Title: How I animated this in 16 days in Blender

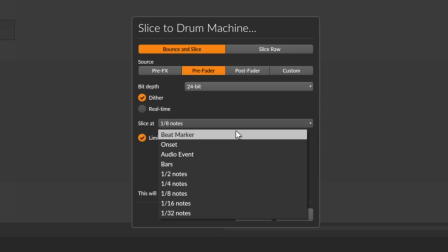246s
right click and slice to drum machine, and it basically chops up the clip into equal amounts or where it detects sounds starting.
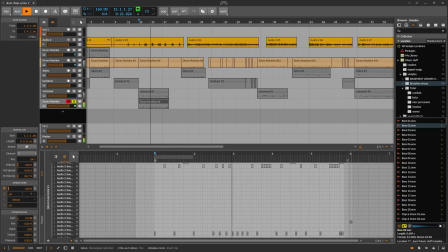255s
And then you can throw a beat at it and it just kind of works. So I recorded myself making weird sounds
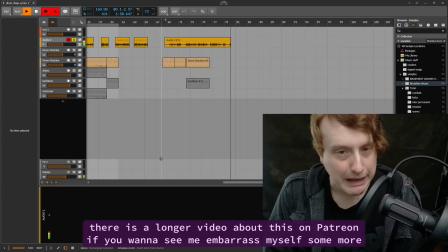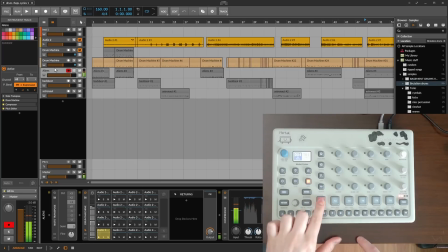268s
and tried to figure out what would work for a kick, snare, cymbals. And that was pretty much just separating sounds based on pitch and how abrasive they were.
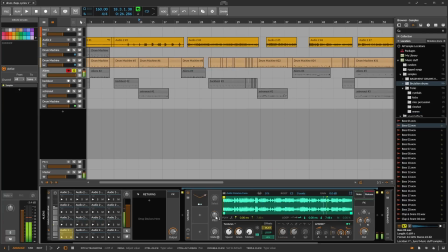277s
I tweaked a lot of the individual sounds so that the samples would start at different parts of the clip, so they would sound a little more random.
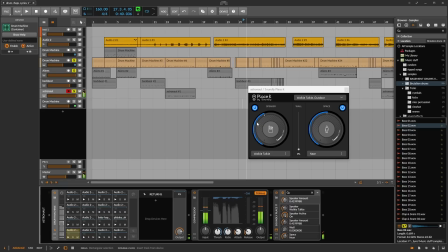287s
I also put this walkie-talkie effect on the astronaut.
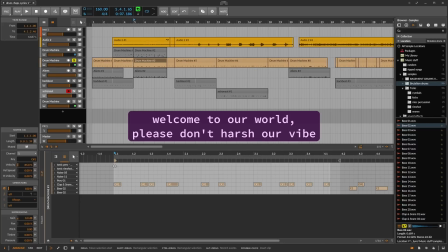292s
For making it match the dialogue, I pretty much went through and placed individual beats where the syllables could fall. and read it out loud over and over as I was doing it. Then I filled in the beat around it to add more details.
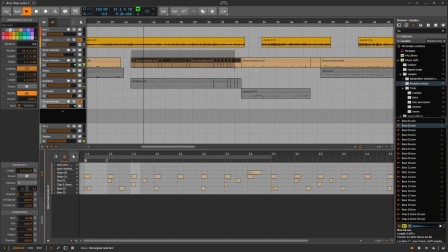314s
For the rest, I just guessed how much space I might need between lines to allow room for acting, and I tried to make the end chaotic and escalate for the part where the alien gets mad and when the ship is out of control.
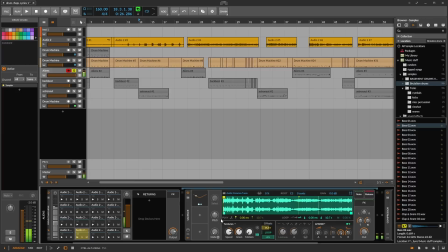329s
This took me around 12 hours over the course of 3 days. I really thought I would have to tweak the music a few times if the animation didn't fit right, but it seemed fine, so the final audio is what I had on that third day.
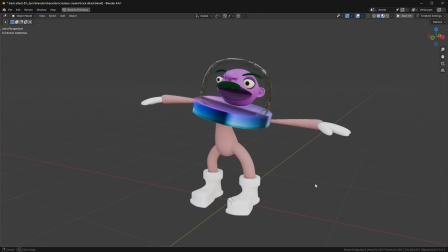345s
I started with the main astronaut and alien characters, but didn't plan their designs before starting, and they weren't looking very good to me.
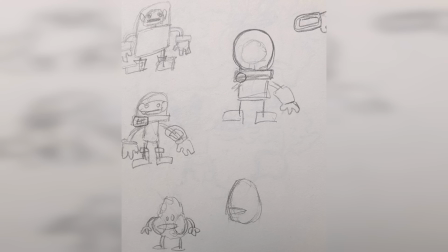353s
So I went to my sketchbook to test some shapes, and this is what I had when I went back to modeling.
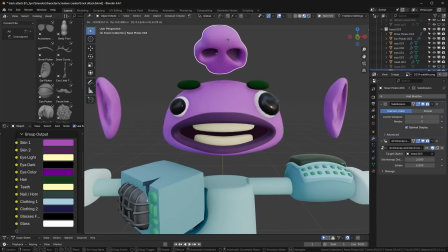358s
I used a lot of my character creator parts when I was putting them together.
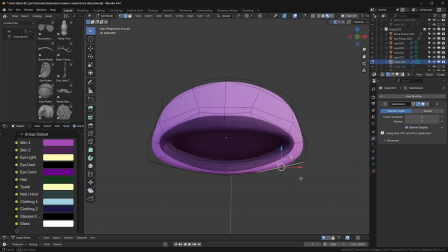361s
Like the head of the astronaut is mostly my creature creator parts, but then I went into edit mode and tweaked the shapes a little,
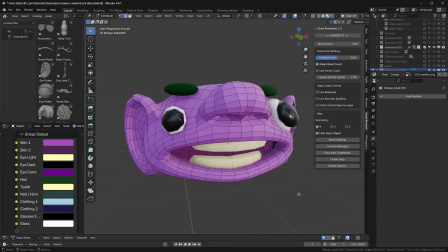368s
and then joined them together and used the quad remesher add-on to get some decent topology pretty quickly.
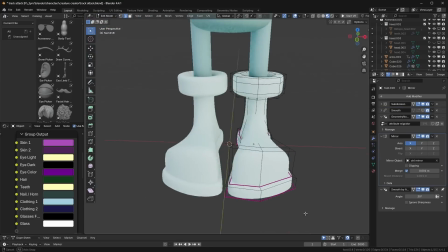373s
The rest of the body was mostly box modeling with the subdivision surface modifier. And I show how to do this in a lot of my character modeling tutorials.
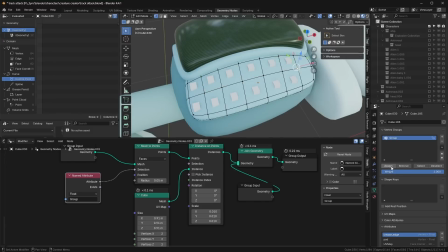381s
The buttons on the arm were placed with geometry nodes so that I could get a nice grid.
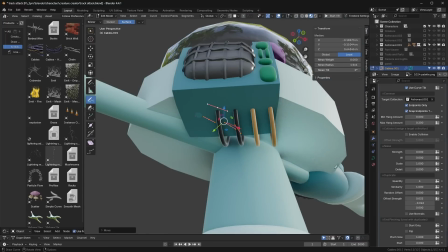385s
And these wires were using the cable tool from my ScribbleGen product. The alien wasn't planned much beyond the basic body shape,
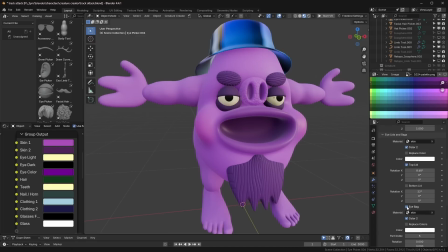392s
so I made that and then just played around with the facial features until they were in a good spot. And again, most of these were from my character creator,
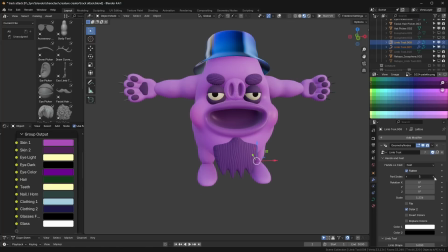400s
including the hands and feet and even the hat and beard, but they were altered to match the shape a little better.
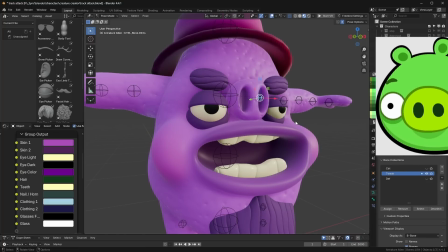406s
This guy actually had this nose for a while, but people kept saying it looked like the pig from Angry Birds, so I changed it.
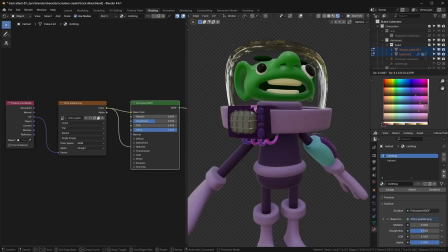412s
I wanted to avoid texture painting to save time, so I used my palette for color variation,
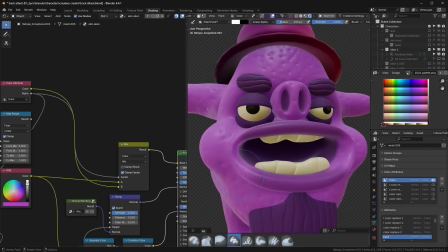417s
and I also used some vertex colors to make the inside of the mouth darker and the cheeks have a slightly different color.
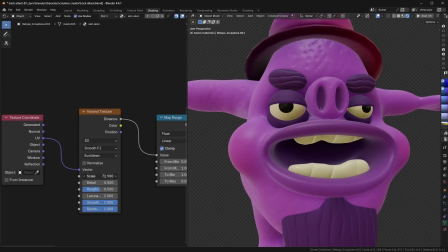423s
The skin texture is just a Voronoi texture used as a bump map to make it look like pores, and the hair is a wave texture affecting the bump.
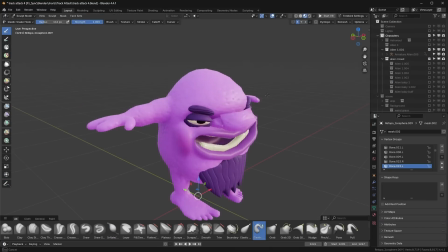431s
For all the other aliens, I duplicated this first one and then went into sculpt mode and pushed things around until they looked like different characters.
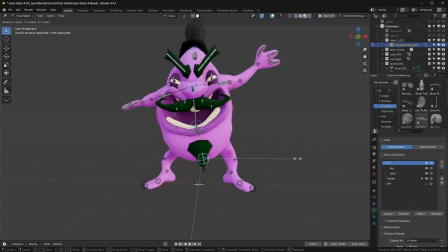439s
And I also swapped some of the face parts out.
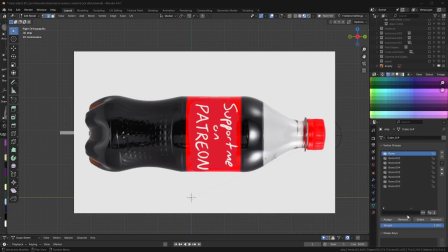441s
The ship was all box modeling and I wanted it to be shaped like a bottle of soda, so I used that shape as a reference and then I exaggerated it a little.
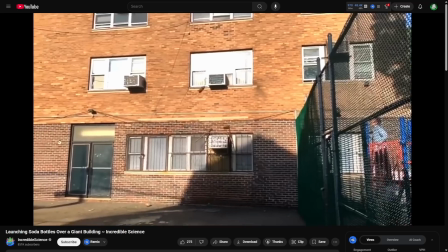449s
I've seen some videos of people throwing 2 liters that explode and shoot into the air, and I was like, I want the ship to look like that.
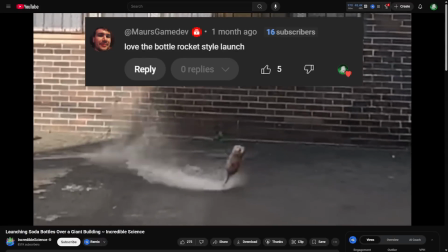455s
Surprisingly, I think I only got one comment that mentioned the similarity.
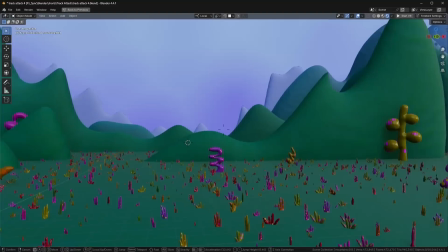459s
The environment was all made on the final day, and most of it was with a drawing tool that I've been working on, which you can find on Gumroad now.
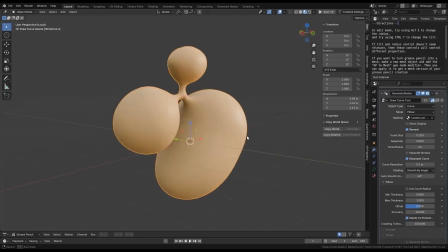467s
But it basically lets you draw a curve and then it fills it in and gives it volume to make it puffy.
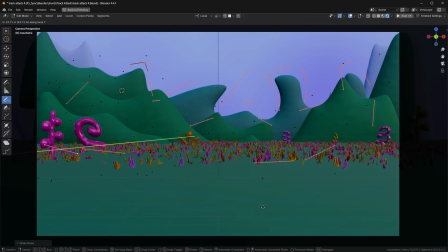472s
So that's how I made the mountains in the back and all of the grass and the plants on the ground.
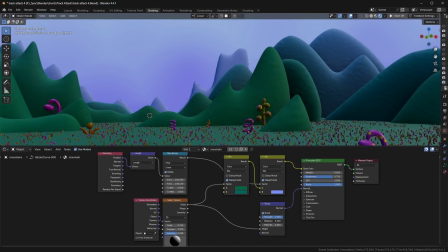478s
Then I threw some materials on to make the colors more random and to give things texture. A few people want to know the names of the characters and their races.
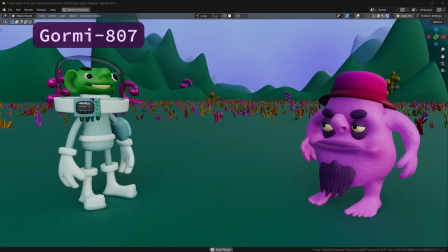485s
So the astronaut is a race called Gorm, and their name is Gormy807, and the alien's race is Bootdadaloo Bootdat, and his name is...
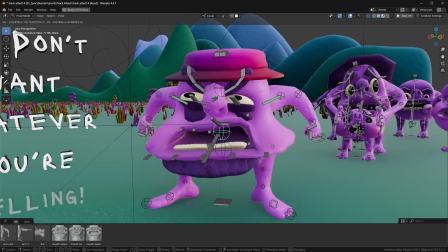492s
When people ask about the rig, I assume they're asking about how I got it to look so stretchy, and the answer to that is using a lot of stretch to constraints.
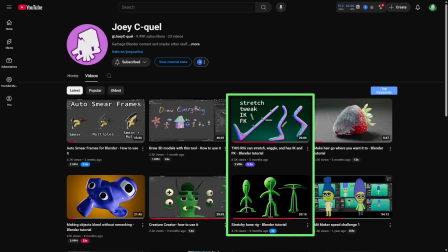500s
I have a few videos on the second channel that go over basic setups, but if you want a step-by-step video, there is one on Patreon.
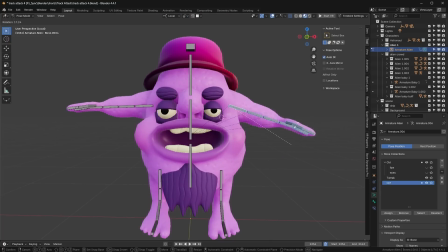507s
Basically, I made a normal FK rig with all of the deforming bones that I needed, and at the tip of each bone,
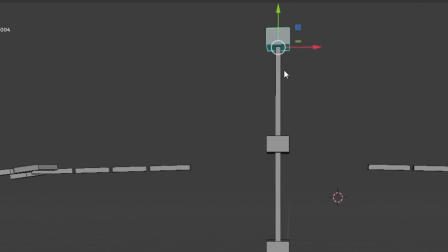513s
I put a new bone like this one, and then I make the deforming bone stretch to this new one.
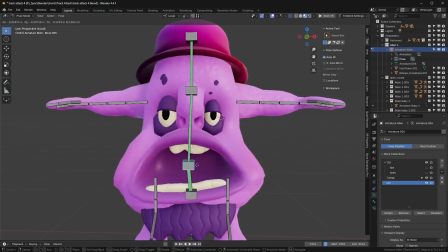518s
I do that for most of the bones, and then I can just control these ones to move the character around.
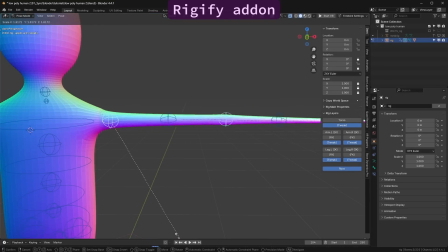523s
In other rigging add-ons, this type of bone is usually called a tweak bone, and they squash and stretch because they try to automatically maintain the volume as they move around.
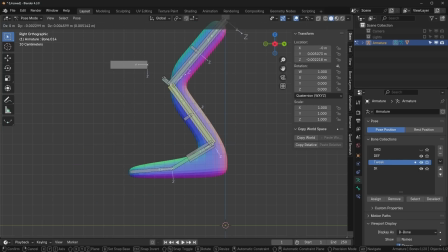531s
You can add an IK setup on top of this too if you make bones to control these tweak bones.
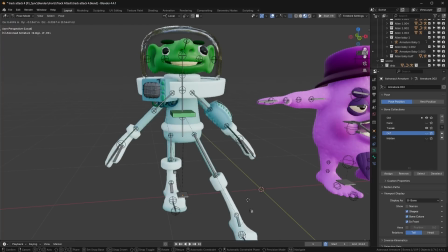537s
For my animation, I didn't have many rig controls. The astronaut has IK bones for the legs and a bone to move the whole arm.
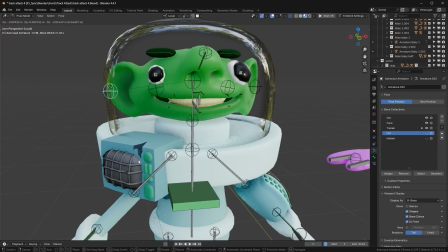544s
There's some bones to make the head more squishy, but that's kind of it. The alien has no IK or big control bones.
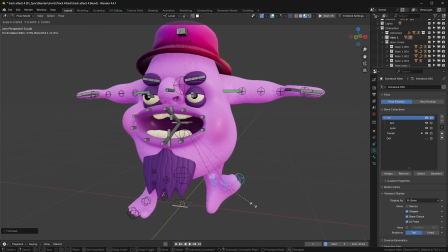550s
I basically animated it by moving each tweak bone individually, which gave it some very funny movement,
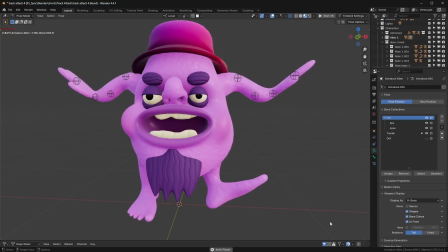556s
but it was pretty annoying to use a rig like this, so I would definitely add more controls if I did this again.
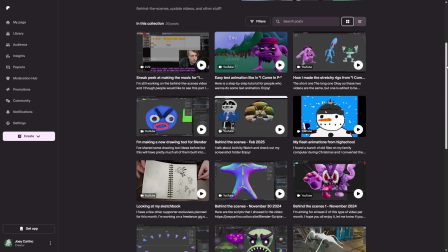561s
Did I mention that on Patreon, you can get more detailed videos about how I make things in this video?
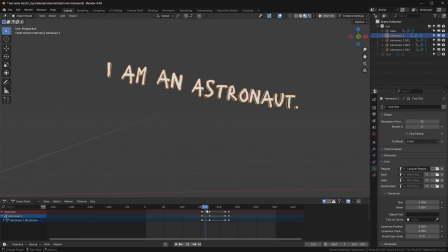566s
Yeah, I think you mentioned that. Learn how to make stretchy rigs, animated text, get all the project files from my tutorials, and see videos early.
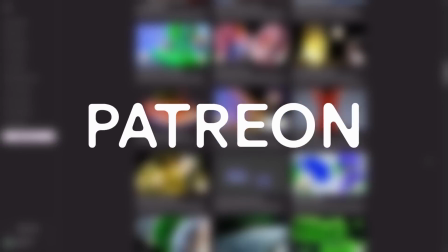573s
If you like my animations and tutorials, consider supporting me on Patreon so I can make more.
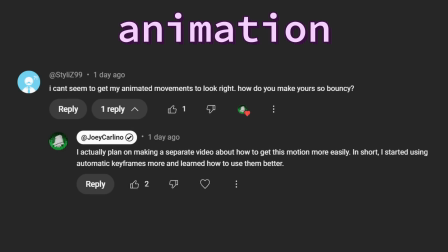578s
Before starting this project, I was working on a freelance animation gig, and it gave me the chance to practice character animation a lot and figure out some methods to get good results more quickly.
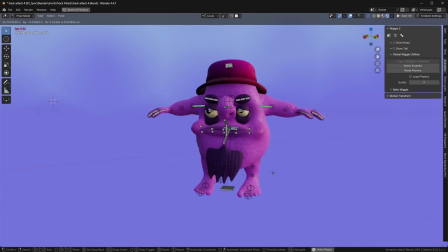587s
The Wiggle Bones add-on helps a lot for getting free motion based on physics, and I've talked about this in a few of my videos.
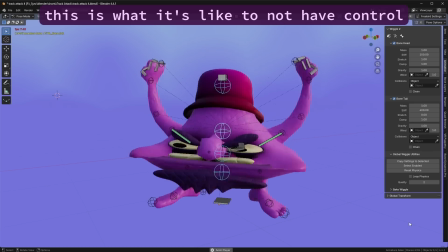593s
The problem is that you don't have that much control over how things move when you use it, so I actually didn't use it much for this project,
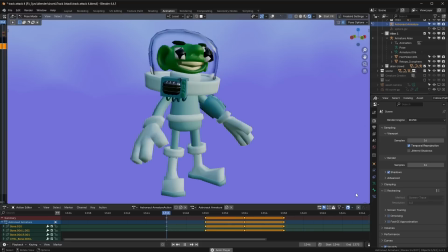600s
mostly just for the arms when I didn't really want to animate them. The other thing that made animation easier is automatic keyframes. They basically make things like anticipation and overshoot easier, which is a big part of making things look smooth and natural.
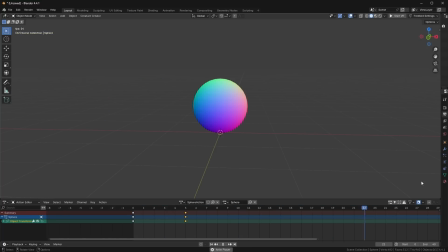613s
For example, here is a ball sliding into view, and I think it would look more natural if it didn't stop so suddenly. So I'll duplicate this last frame, press V, and change this to automatic. And now it overshoots a little before reaching its destination. And you can do this multiple times too. This also works really well with rigs.
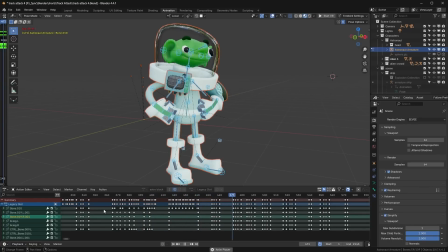631s
It's not a complete replacement for manual poses, but it can get pose-to-pose animation looking much better without a whole lot of effort.
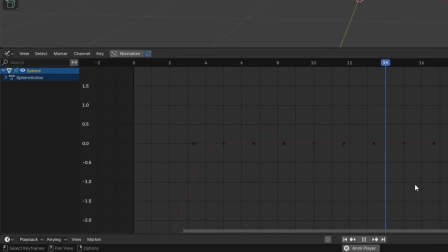638s
We can go into the graph editor to see what's happening under the hood. When you set a keyframe to automatic, it basically tries to keep the slope angle consistent instead of just smoothing into place like what you get with the default auto-clamped keyframe.
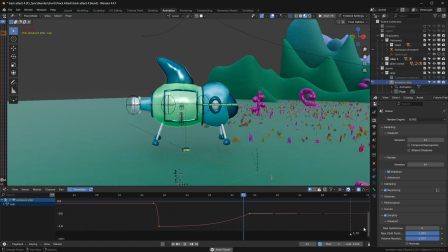651s
Most of the animation I didn't need the graph editor for, but the times that I did use it, I was trying to make jumping or bouncing motions look better by making curves stop more suddenly.
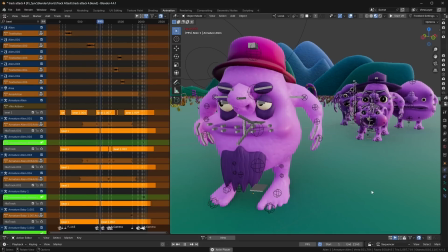660s
The NLA editor was also really useful for making the aliens bobbing up and down.
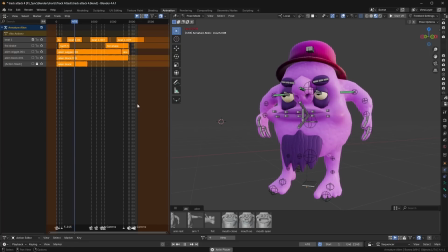665s
I just made a looping animation that went to the rhythm of the music and put it on top of all of the other animation.
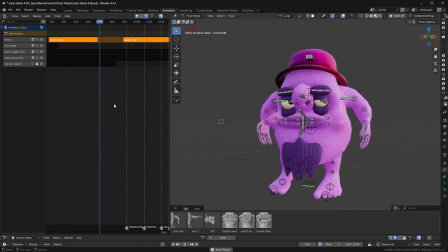671s
And for certain parts, I would fade in and out if it looked out of place. I also have a video about the NLA editor for people who want to learn more.
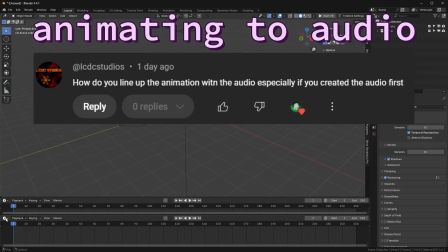678s
I talked about making the music, but animating to it is a whole other issue.
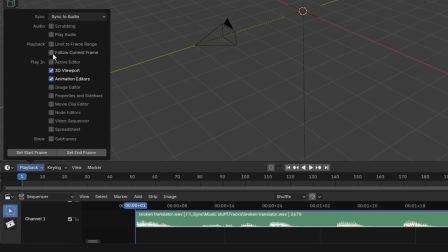682s
I brought the track into the video sequence editor and enabled audio scrubbing over here, and that way I could hear it as I moved the playhead around. I wanted to make sure everything was on beat, and the track I made was 160 beats per minute, and the animation was 24 frames per second. So I had to do a little math to figure out how to line these up. So I multiplied 24 by 60 so that it was frames per minute instead of frames per second, and that gave me 1440. Then divide that by 160, and you get 9 frames per beat. I didn't plan any of this ahead of time, so I got pretty lucky that this was a clean number instead of a decimal,
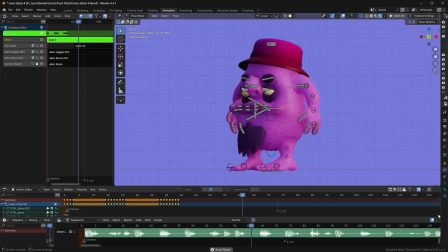720s
and it made it easy to stay on beat because I could just make all of the actions a multiple of 9 frames long.
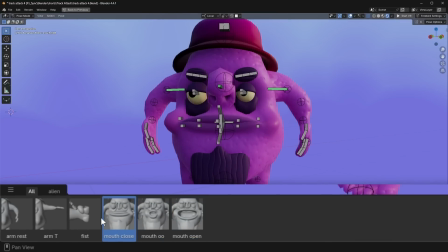726s
For lip syncing, I usually make a bunch of poses to save in the pose library, but I only made a few, like a closed mouth and an open mouth.
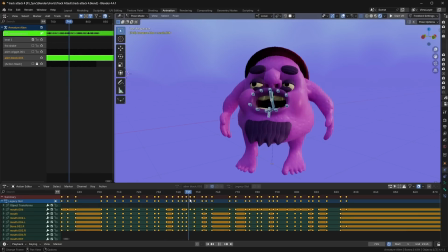734s
Everything else was manual because I wanted the motions to not look too repetitive.